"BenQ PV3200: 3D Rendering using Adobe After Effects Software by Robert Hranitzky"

Hi, I'm Robert, and in this quick tutorial I will show you how you can add natural looking depth of field effects to your 3D renderings by using Adobe After Effects with some of my favorite plugins.
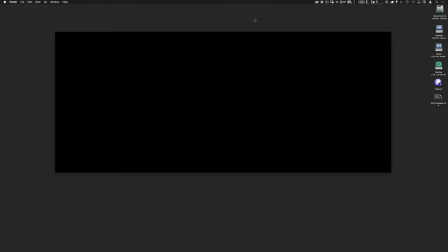0:12 Before we get started, I would like to point out that I am working on the BenQ PV3200 and it is a 4K screen, but I have set the screen to a different resolution just for this tutorial.
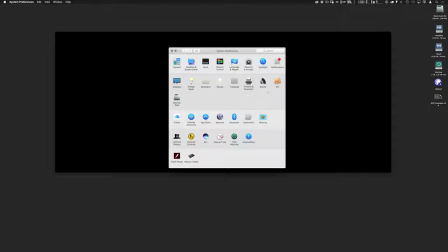0:25 So if you check out the resolution, you will see that it is set at the scaled
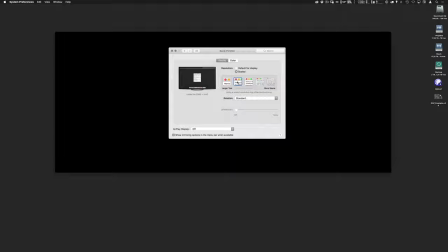0:30 resolution, so it works as a retina display. So it looks like it is 2560 times 1440 instead of the possible 3840 times 2160, which would be the 4K resolution.
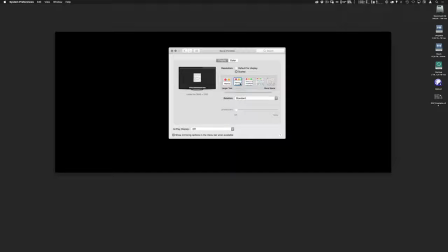0:44 So normally I do work with this setting, but for the purpose of this tutorial, so that everything is actually recognizable in terms of buttons and font sizes in After Effects, I've chosen this resolution for this example.
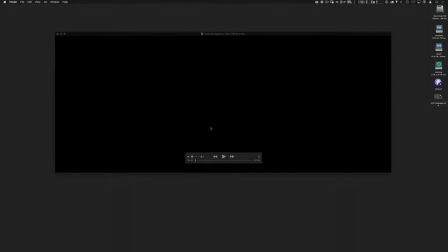1:01 So let's get going, and I would like to explain how some of the effects,
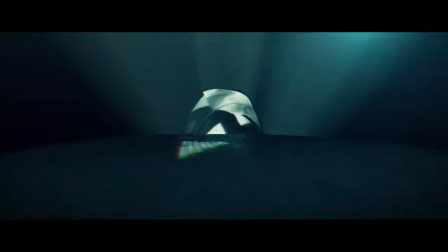1:08 especially the depth of field effects for this project that we've just finished a couple months ago, were achieved.
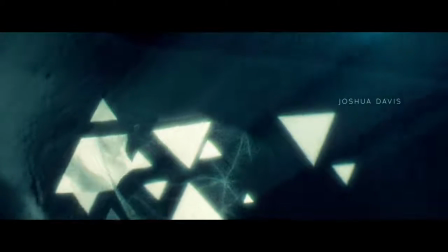1:14 This was an opening title sequence for a design conference, and the idea was to make it look everything like it was
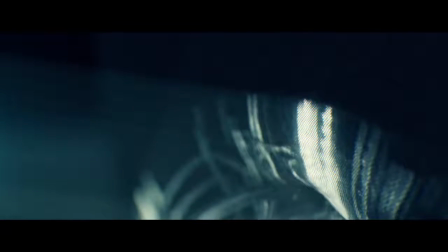1:22 filmed with a macro lens, so you're very close up to parts of a face,
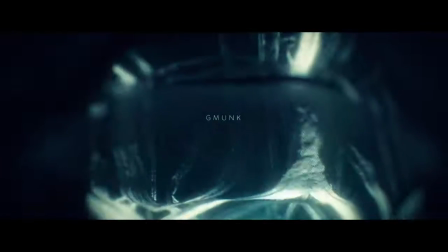1:28 in this case the lips or the skin or the nose or the eyes.
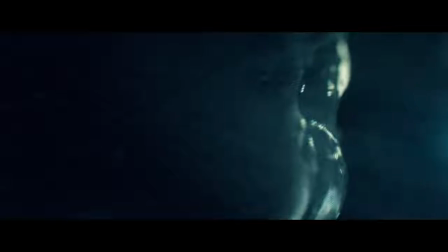1:32 So we wanted to have a very shallow depth of field effect, so with a lot of blurred areas giving you this nice little bokeh effect.
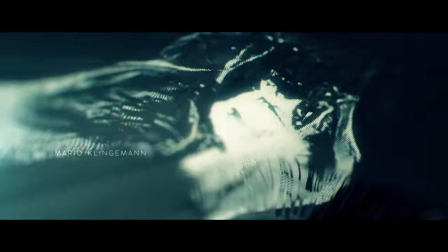1:41 And so this was the plan, and I really like this effect.
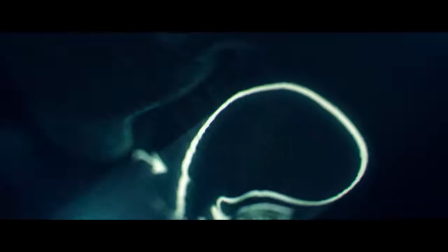1:44 I do a lot of photography as well, and I love to photograph with a very shallow depth of field because it lets you
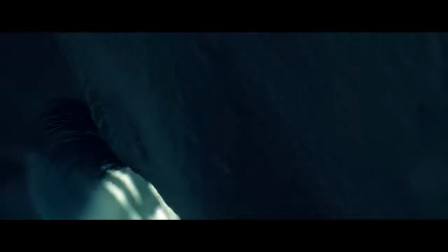1:51 basically focus on the areas where you set the focus on.
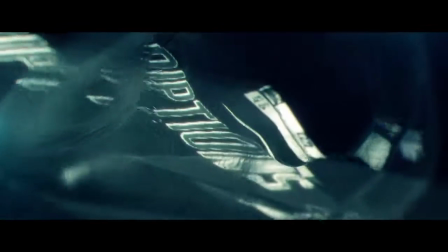1:56 So you can direct the attention of your audience and the viewer of where he or she should look at.
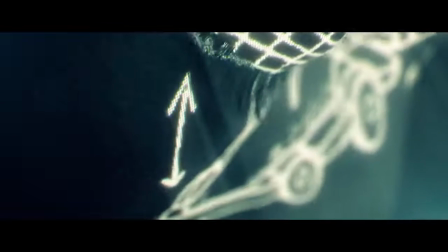2:04 So while I let this play, maybe I just quickly show you what I found when looking for example, for macro photography.
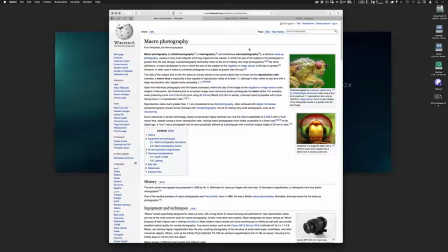2:13 So you can see that for macro photography you have a lot of depth of field, or actually very little depth of field. So you have a very shallow depth of field. So you have a certain area that is in focus and the rest is out of focus. So looking at depth of field, for example, shows you perfectly what I mean by this.
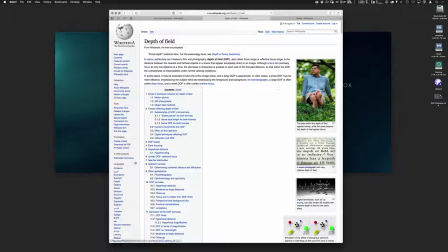2:31 So you have his feet in the focus and everything else is blurred. The same for this beautiful example here with text. So you're focusing on the word depth of field and everything else is out of focus.
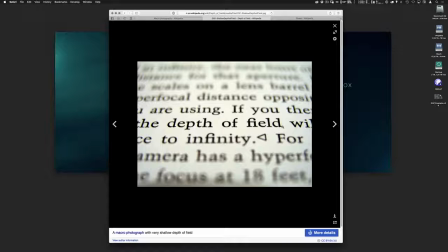2:42 So this is actually pretty easy to be achieved with a proper camera and a proper lens.
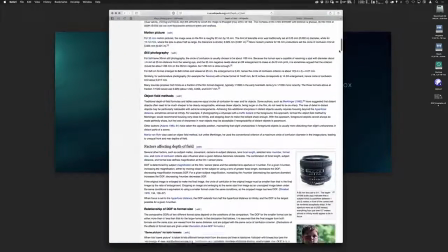2:49 You just have to set the aperture right, and then you get that effect.
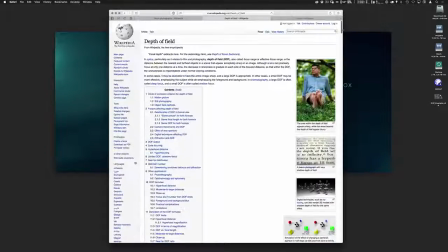2:53 And then what you will get is that nice looking blurriness, and this is actually called bokeh.
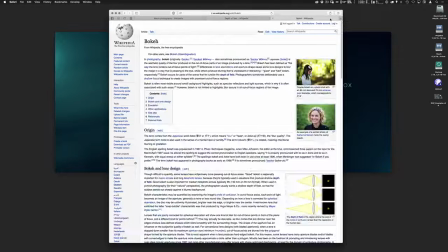3:00 So you can look up bokeh, and you should really find out how bokeh looks like, because it has some certain characteristics that I will also talk about in a few minutes.
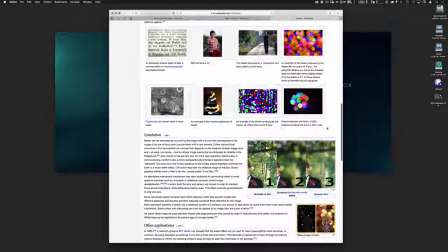3:11 But these are like the things that we would like to achieve
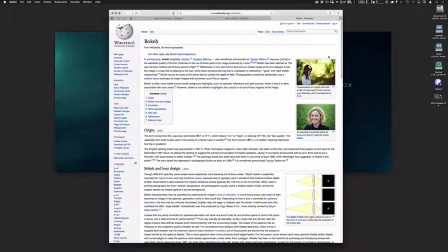3:15 in our computer generated imagery, in this case this 3D face.
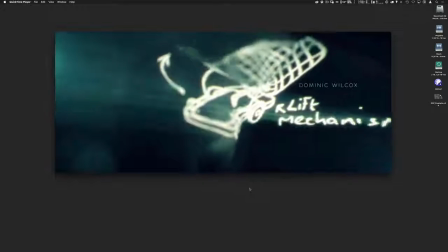3:21 So let's dive into After Effects, and I'll show you the general setup.
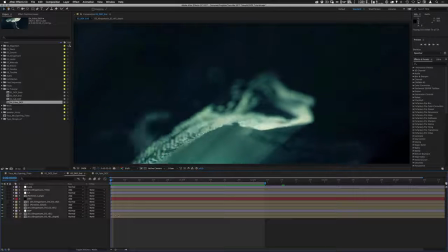3:28 So this is one of the shots, and you will see that there's a lot of depth of field going on, and we also have a focus pull.
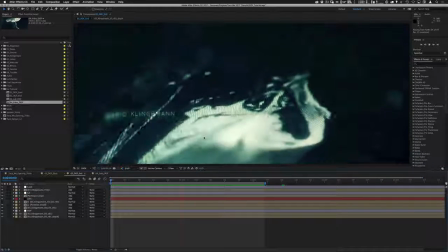3:36 And you might be wondering why would I do this in After Effects instead of rendering it directly into Cinema 4D, for example.
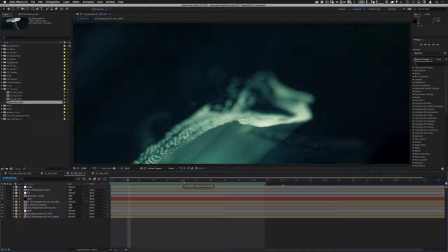3:43 This is the 3D application that we use to render these shots.
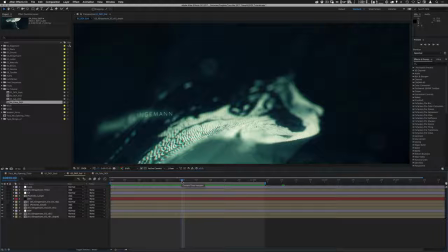3:48 And of course you can render depth of field with a beautiful bokeh effect in Cinema 4D or in any other 3D tool, but then you're more or less locked onto that. So you cannot change the focus like here, for example.
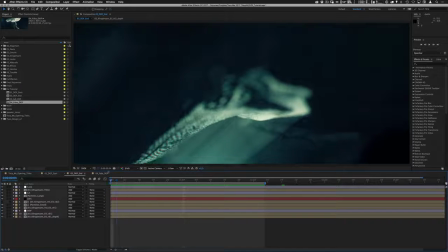4:02 I'm changing the focus from focusing on the eye to focusing on the cheeks.